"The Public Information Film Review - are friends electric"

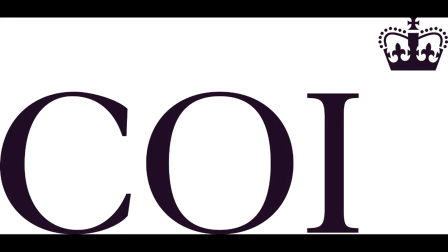Now, I'm not going to compare these two films. To be honest, it wouldn't be practical or fair. Both movies were made 10 years apart from each other, and made for different age groups. The first thing worth noting is how effective these films are in spite of the differences in approach.
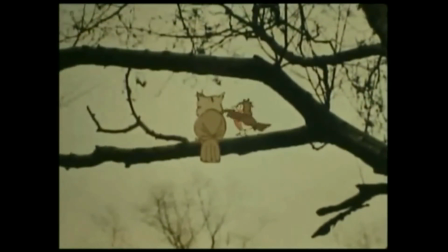PlaySafe seeks to instruct younger children who are unaware of the dangers posed by electricity.
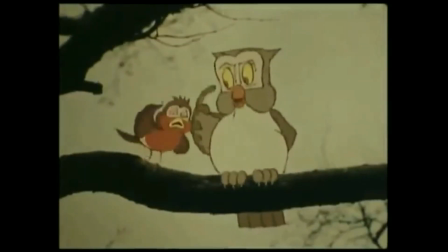In so doing, it gives us the very basics in terms of safety whilst using the cartoon character device to keep younger children interested.
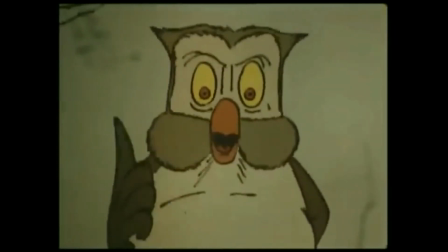The only major drawback to this approach is that when the cartoon parts are juxtaposed with real-life harrowing death and injury,
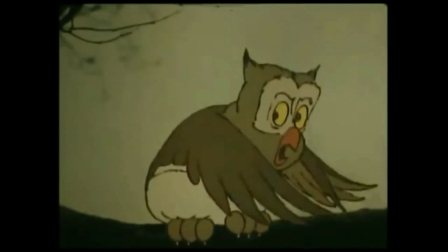the overall effect is to leave the adults feeling uneasy and the children having the unmitigated piss scared out of them.
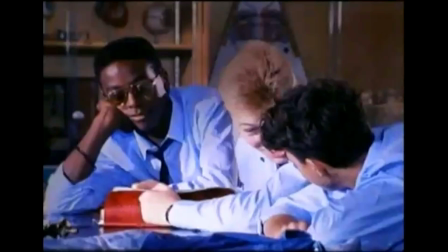Powerful stuff goes a little further in meeting younger teenagers where they are,
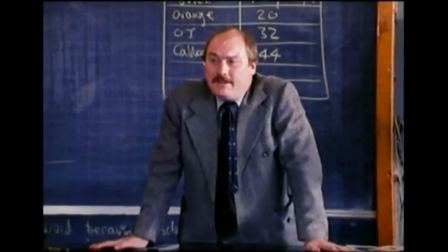even going to the lengths of setting the main part of the film in a classroom, knowing that's where it was going to be shown.
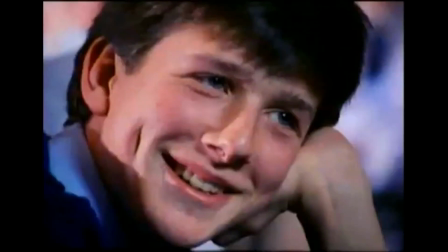Annoying as I've found most of the characters, the acting is actually very good. considering that it's not being made for television.
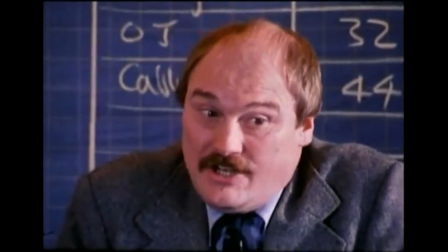This demonstrates a genuine care for the subject matter and the audience for which it was intended.
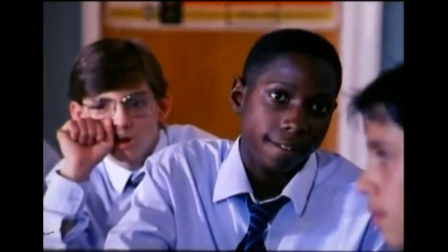The film doesn't just inform, as is the point, but it warns against bravado, the emotion which gets Darren killed.
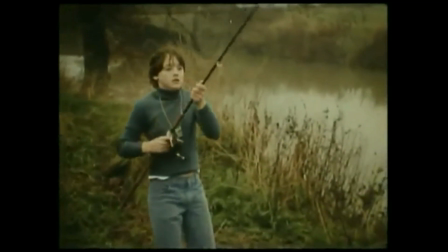As usual with PIFs, my main gripe is not the subject matter, the message, the acting or the camera work or anything like it.
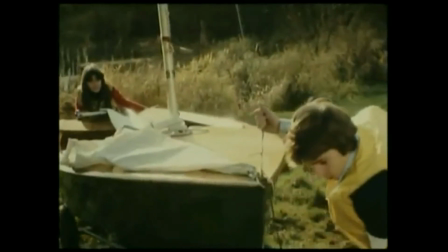Indeed it's quite amazing just how these films excel in such respects given that some theatrical releases fall down on these points.
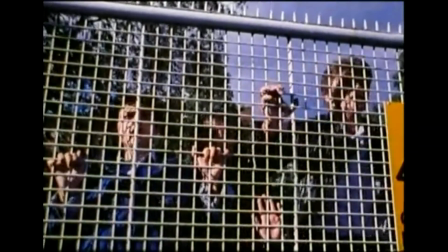What is amazing is that 30 years down the line, no one remembers the message,
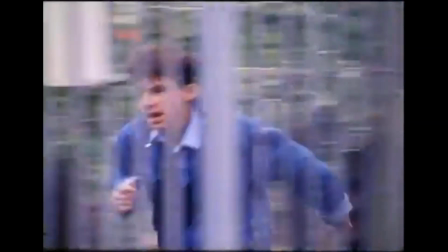or the point they were trying to make, or indeed the safety they were trying to teach, people just remember that they were shit your pants scary.
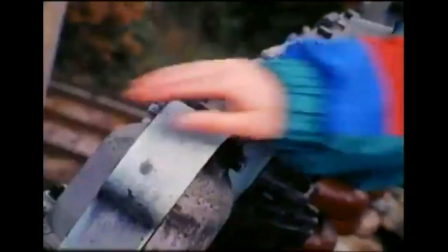Is that really what they were going for? I think not.
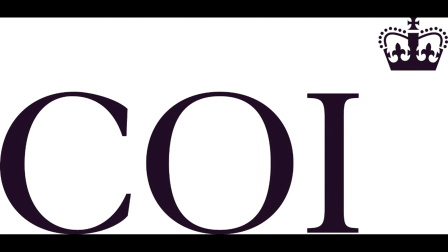Join us next time when we'll be looking at a couple more films on the same subject, this time from the 90s. Till then, take care of yourselves.